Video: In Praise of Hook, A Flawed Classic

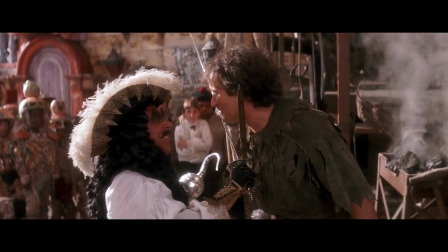253s
When we get to Neverland, we see the hook being sharpened, which doubles as a memorable setup for this predicament at the climax.
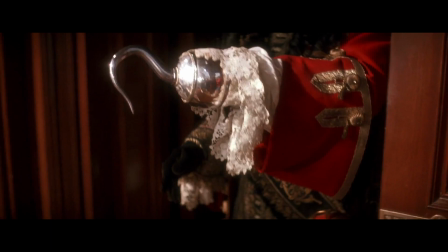260s
And it's only after all of that that Hook is finally revealed, and even here Spielberg is coy with us, revealing the villain in stages.
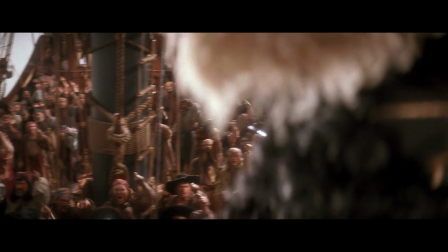268s
First, we see just the hook itself, then the back of his head, then his face and profile to deliver a slimy line of dialogue
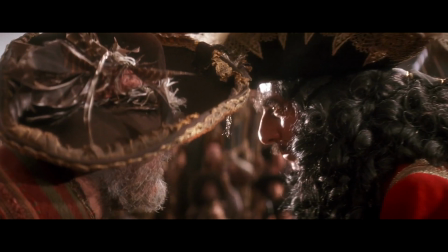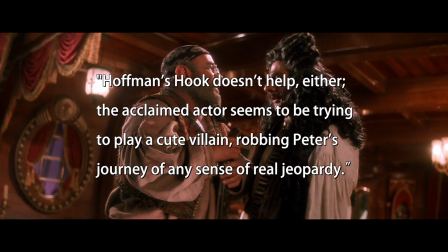280s
before he finally turns into a close-up and it's glorious. Okay, so I was being a little facetious with that Siskel quote earlier because in a sense he's right.
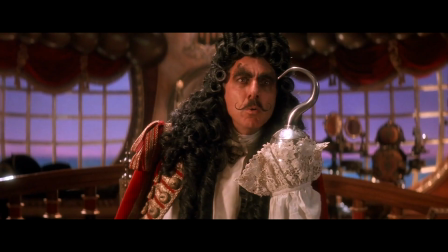289s
All of this setup makes Hook feel really intimidating, but that's at odds with what Hook is actually like.
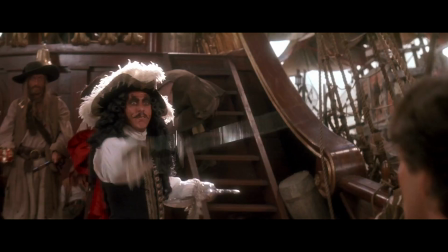295s
He's a buffoon through the entire middle of the movie until the final act when he zips back to feeling like a threat again.
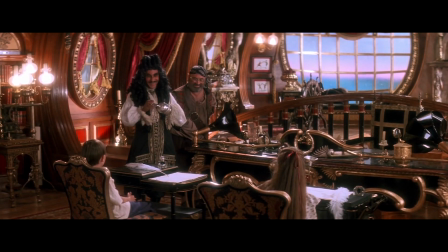300s
Hook doesn't feel like he's a danger to Peter during the middle of the movie, but he does have other ways of attacking Peter, mainly by trying to turn his children against him.
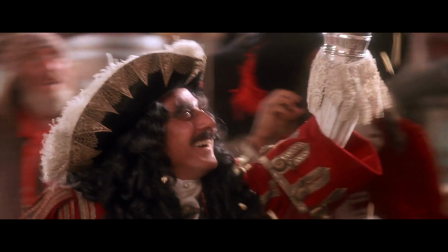309s
So while you don't feel like Peter is in jeopardy, the emotional stakes are high and I think that compensates for the inconsistent way Hook is presented.
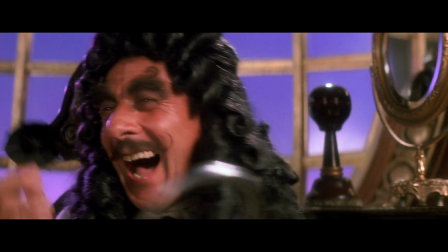316s
Besides, I can't help but love every scene that this character is in. I mean has any character ever had a better evil laugh?
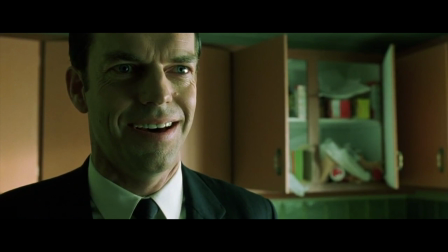326s
Okay, one has.
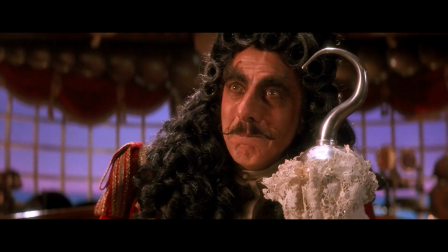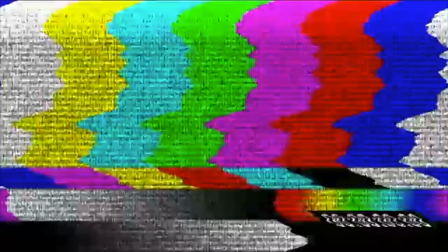333s
So the problem with Hook isn't Hook. It's the other half of the film that's the trouble.
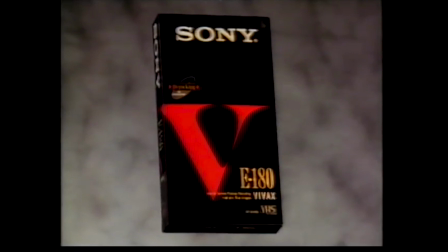339s For a better video recording, V is the answer. Sony, the one of...
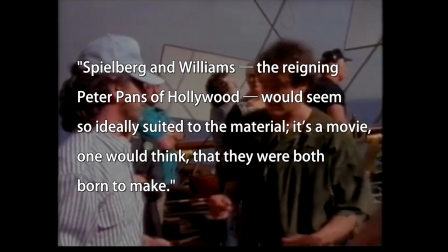347s
In a more positive review of the movie, Hal Hinson for the Washington Post wrote that Spielberg and Williams,
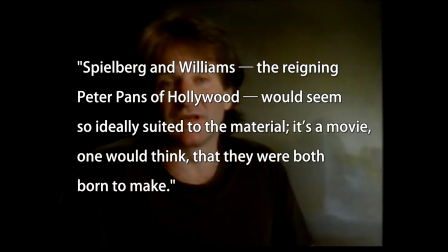353s
the reigning Peter Pans of Hollywood, would seem so ideally suited to the material. It's a movie one would think that they were both born to make.
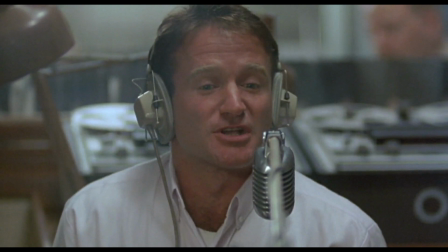360s Hey, is it a little too early for being that loud? Hey, too late.
Let's talk about Robin first, who would seem to be the perfect choice for a Peter Pan movie.
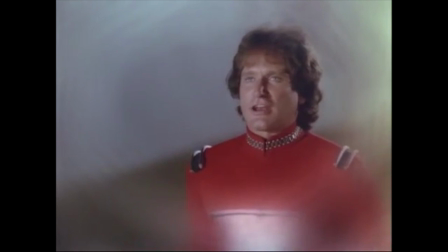367s
Robin made his career on characters that were over-the-top, childlike, funny.
You can count on me, Orson. D, D, and E. Dedicated, diligent, and efficient. Na-no, na-no.
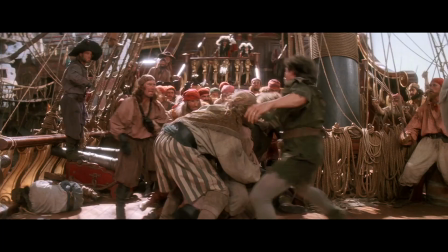377s
So playing a character that doesn't grow up, where he can be as big and loud and charming as he wants to be, sounds perfect for him.
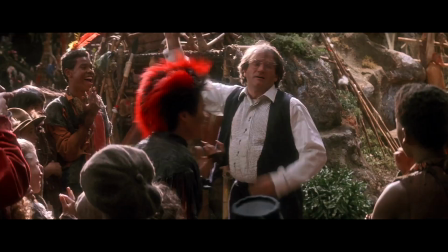383s
The problem is that it takes two hours to get there. Robin's greatest talents are hamstrung by the need for him to play a lawyer for most of the movie.
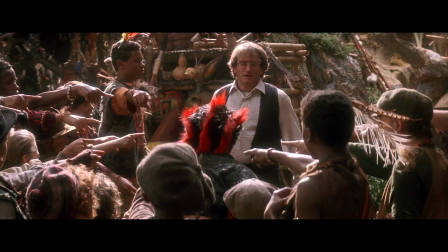389s
And yes, I know he can play dramatic roles too, but that's not really what's required for this role. He's the straight man here.
I don't think with great effort the part of Hook where Robin plays Peter Pan was any kind of a problem for him.
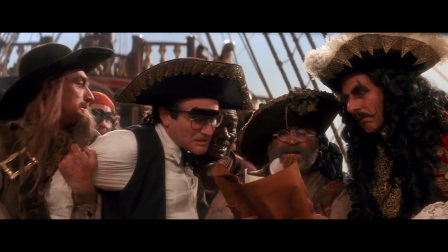403s He had to act his buns off to play Peter Pan.
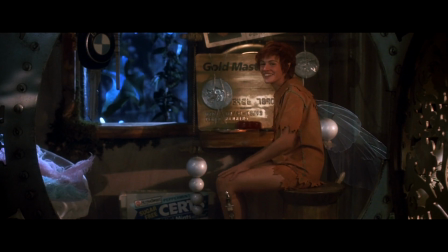408s
And don't get me wrong, it's still fun to watch him be a terrified office worker who's just completely out of his depth.
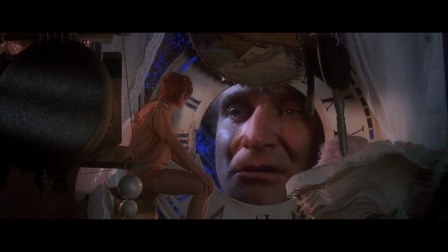413s
But there's this one scene where you get a hint of what the movie would be like if he could have just let loose as Peter Pan the whole time.
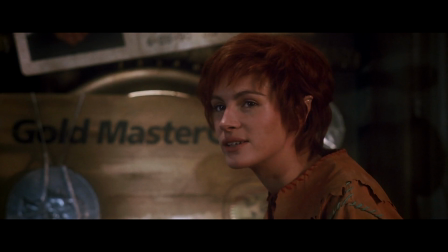419s
It's right after he's fully embraced his identity as Peter Pan, and he's just adorable.
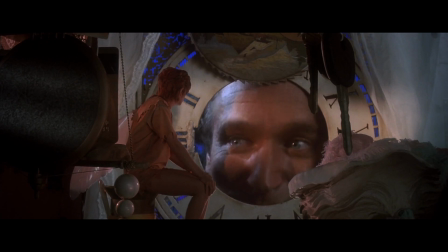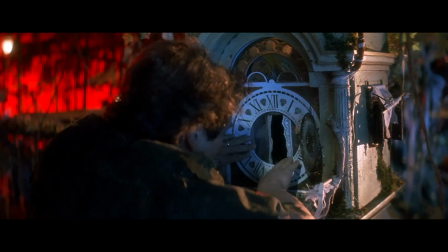431s
He's so good here that I just wish there were more scenes like this in the movie.
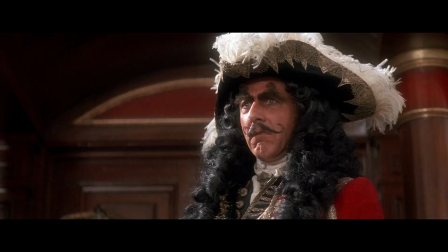435s
He gets to be this way for most of the third act, but if I can make one screenwriting fix to this movie, it'd be to have him embrace his identity sooner.
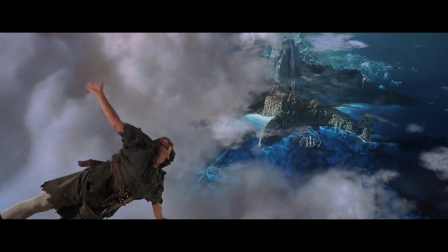442s
As written, the character has to go through two character shifts. The whole second act is devoted to the first one where he has to relearn how to be Peter Pan.
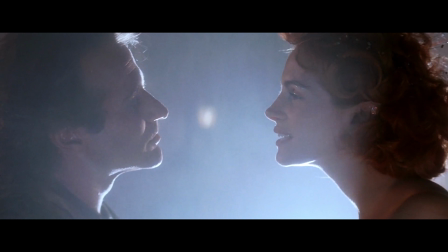449s
But then in this scene with Tinkerbell, there's a whole other little character arc that happens.
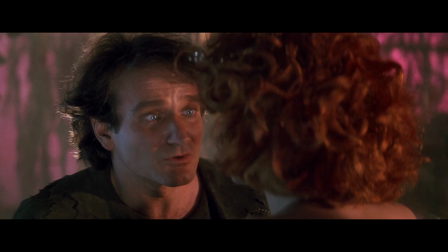453s
He's forgotten that he has a family at the beginning of the scene and then he has to remember them and then go off and save them.
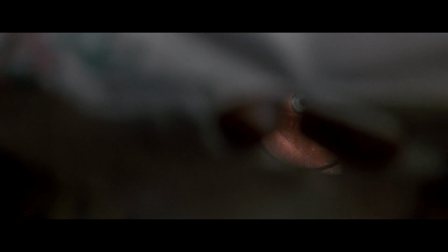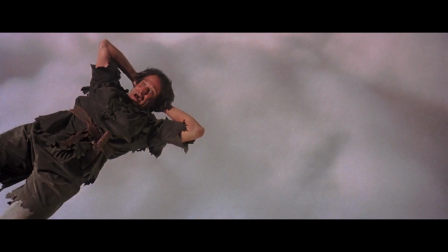465s
But imagine if he had instead come to Neverland willingly as a way to escape his responsibilities as a father.
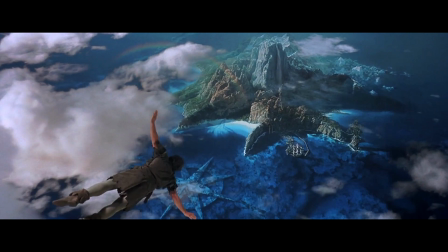471s
Essentially have him become Peter Pan at the beginning of the second act.
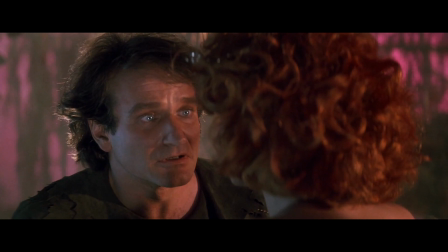474s
Then the whole middle of the movie can be him getting to this character change of re-embracing his identity as both a father and Peter Pan.
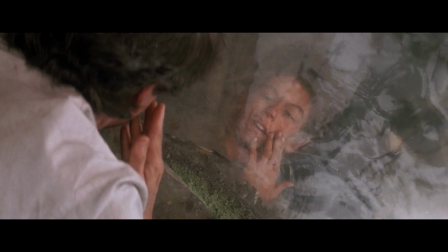481s
On paper, this is a lateral change. Let's say for the sake of argument that they both work as scripts.
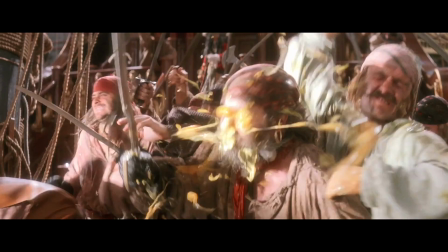486s
But the rewrite would maximize the amount of Robin Williams hijinks that the movie has. You know, stuff like this.
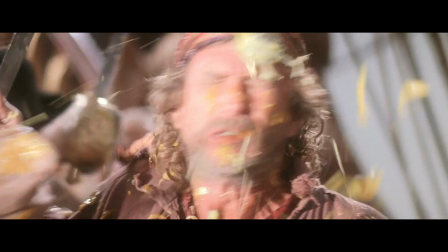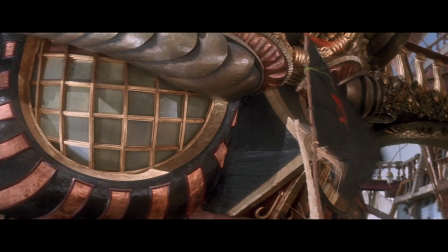497s
So this puts me in an interesting contradiction.